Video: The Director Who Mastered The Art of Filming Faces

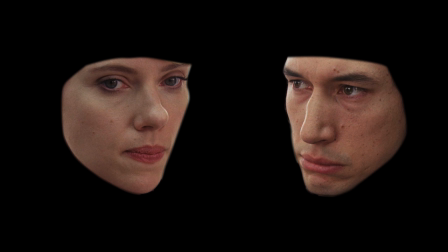0:00 You're a director, here's two faces. Think about how you could compose them on screen for a dramatic conversation between a couple.
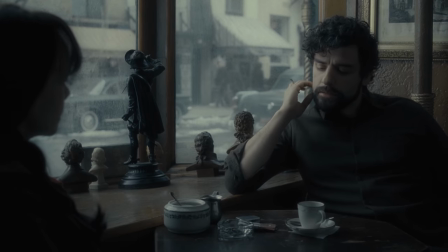0:06 You might have them sit across from each other and use over-the-shoulder shots. You could have them walk beside each other.
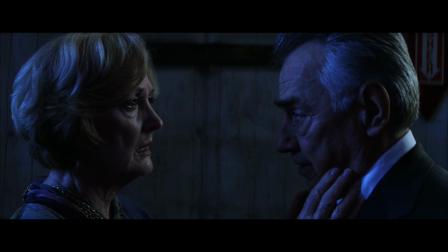0:12 You could have them stand, arguing. Or you could play it in profile. There are a lot of great ways you could frame the couple, but would you come up with this?
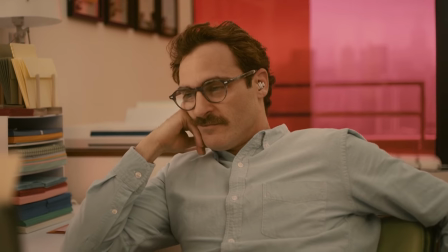0:23 The face is perhaps one of the most important and powerful dramatic tools cinema has at its disposal.
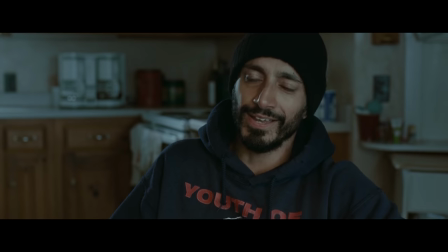0:28 In the hands of a talented performer, the drama of a face can be one of the most captivating parts of a film.
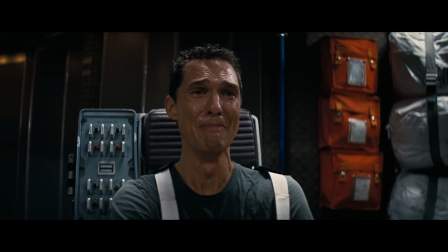0:35 And yet when it comes to how faces are presented in film, the way they're composed and arranged on screen,
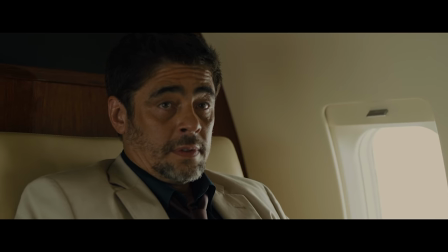0:41 it can be easy to fall into a rut, relying on convention to compose them in tried and true ways that we've all seen thousands of times.
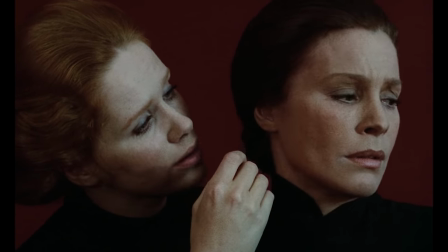0:48 Maybe the greatest exception to this, the director I would consider the master of composing faces in unique and inventive ways,
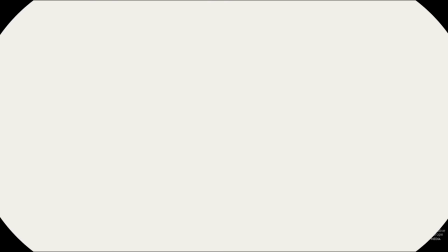0:55 is Swedish director Ingmar Bergman. Thank you to Mubi for sponsoring this video.
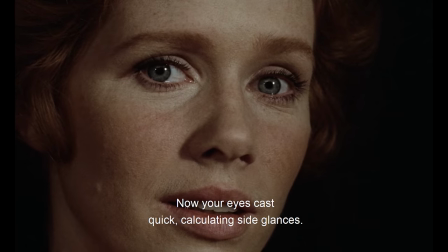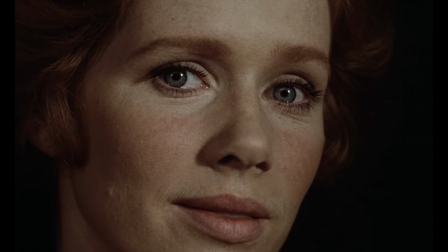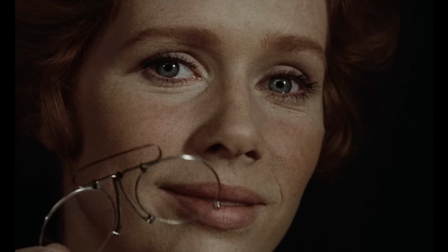1:11 Bergman's filmography is piercingly intimate.
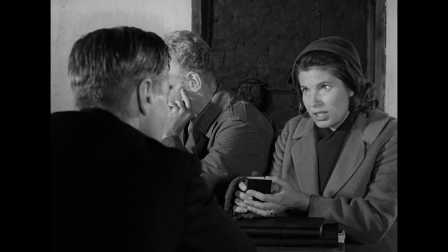1:14 His stories often have little or no action, take place in a few simple locations, and involve just a handful of characters.
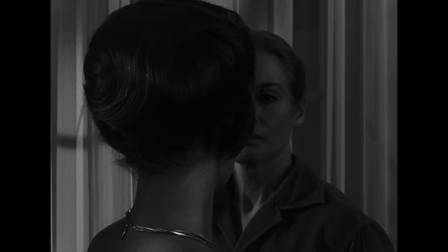1:20 A few people having a conversation is maybe the most well-tread territory in film,
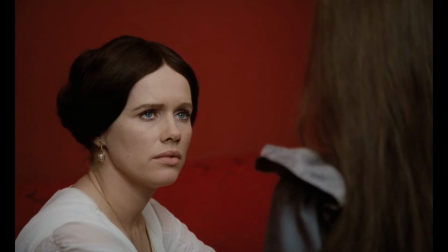1:25 yet his films are often visually striking and contain inventive imagery that I've never seen anywhere else.
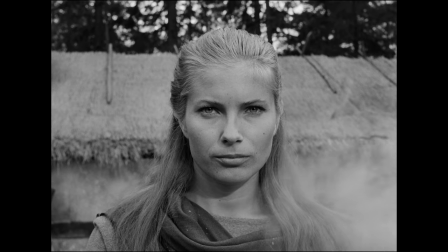1:32 Like many directors, he spins faces so we see them straight on, in direct profile, or facing away from the lens.
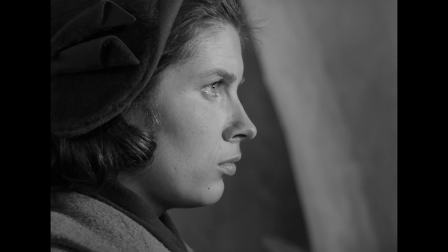1:38 While these types of compositions aren't unusual in other films,
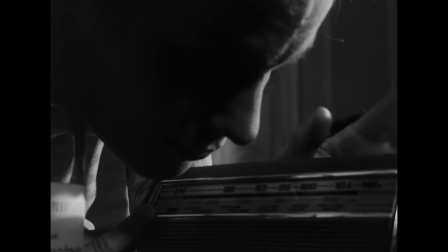1:42 what sets Bergman apart is that he's not afraid of playing even his most important dramatic moments on a composition like this.
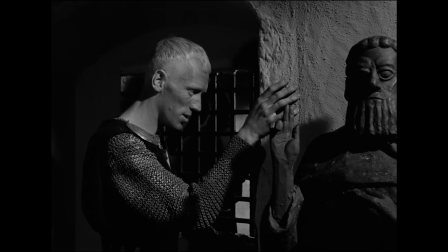1:48 And he isn't afraid to linger here for an extended period of time.
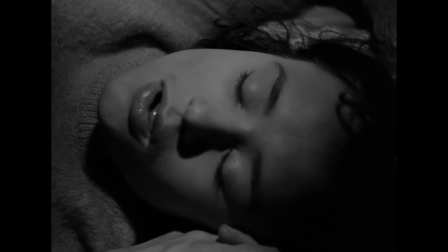1:53 But more unusually, he also rotates faces, turning them sideways and even completely upside down.
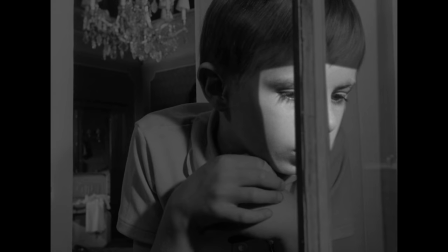2:00 Beyond changing the position of a face, you can modify its shape further by obscuring part of it with an object in the foreground.
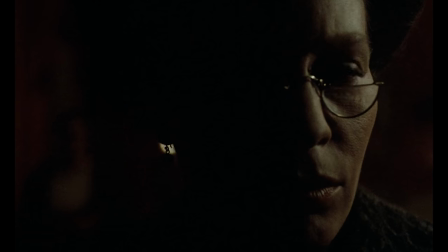2:08 Light also plays an important role in shaping the face. How a face is lit dramatically changes its texture.
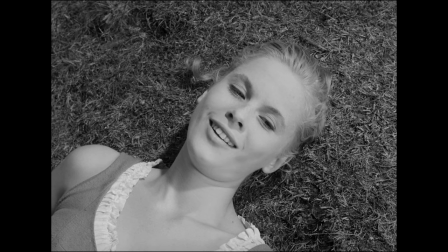2:15 Light can make a face foreboding or flat. With it, you can even reduce a face to a sliver.
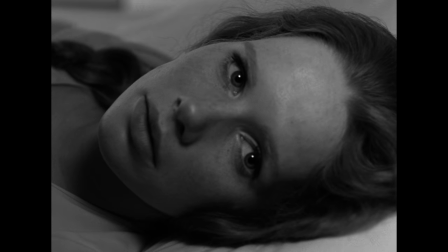2:21 The lighting doesn't have to be static either. In Persona, Bergman illustrates a shift in internal emotion by subtly changing the light on a face.
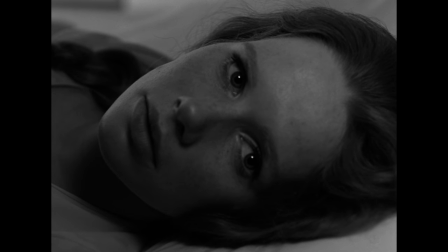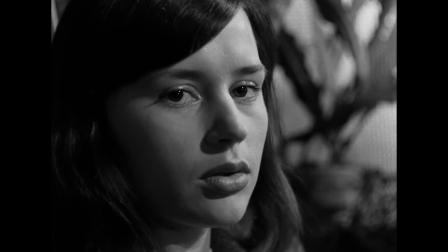2:36 In Summer with Monica, he does something similar, but this time he changes the light that surrounds the face instead of the light on the face.
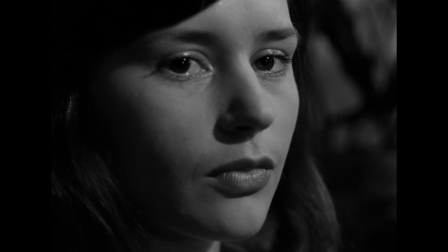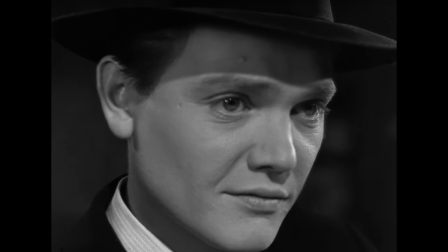2:49 I think the two places he does this in this film are its most striking moments.
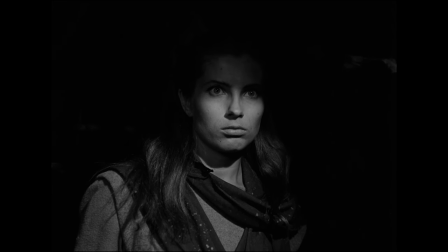2:58 Using lines cast by shadows, you can divide a face into pieces, further creating unique compositions and shapes.
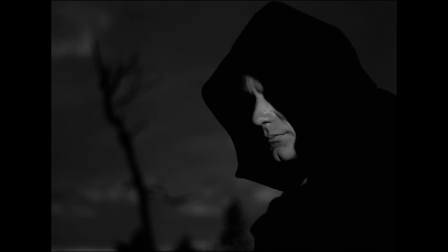3:07 In Persona and the Seventh Seal, costume design is used to emphasize the faces of certain characters.
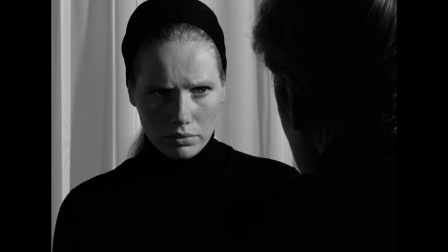3:13 In these examples, it almost disembodies the face, in one case emphasizing the character's true nature as a spirit,
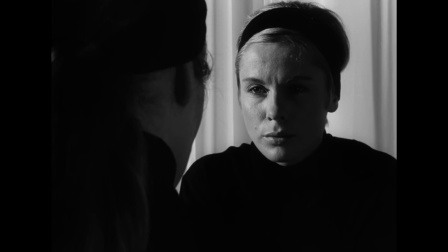3:19 and in the other, calling into question whether the character is truly real or just a psychological projection.
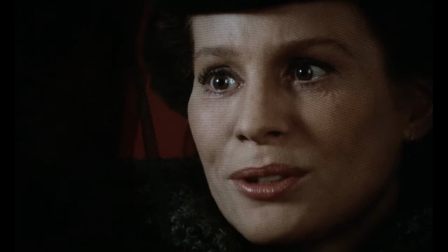3:25 In Cries and Whispers, two sisters' faces are shrouded in black, contrasting the third sister's face surrounded by white.
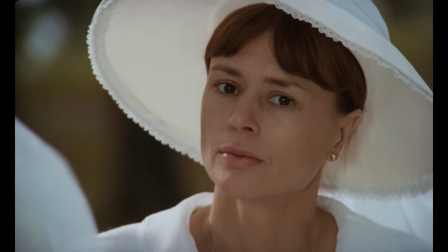3:34 The drama of the face can be very subtle.
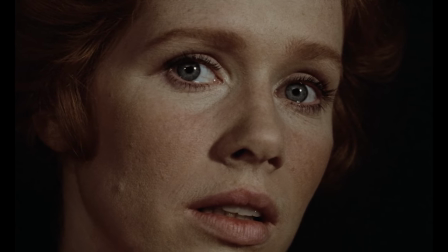3:37 Appreciate just for a moment the emotional detail in the small expressions on Liv Ullman's face in this scene,
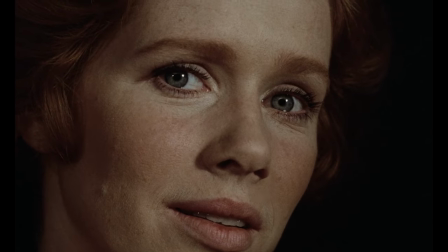3:44 and our ability to extrapolate internal conflict just from what we see on her face.
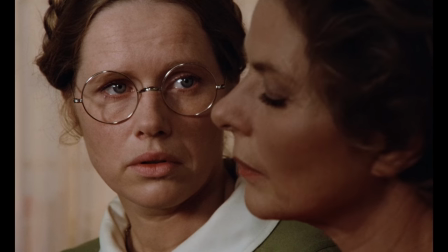3:50 And you can tell Bergman really trusted the power of a face on its own.
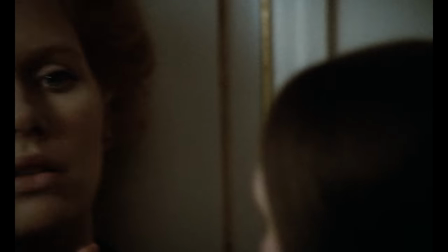3:54 In this scene from Cries and Whispers, he creates horrifying tension simply by keeping the scene in close-up.
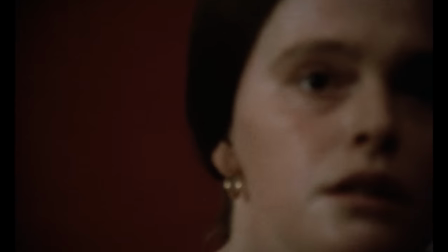4:01 It creates a feeling that something terrible is being kept just out of view.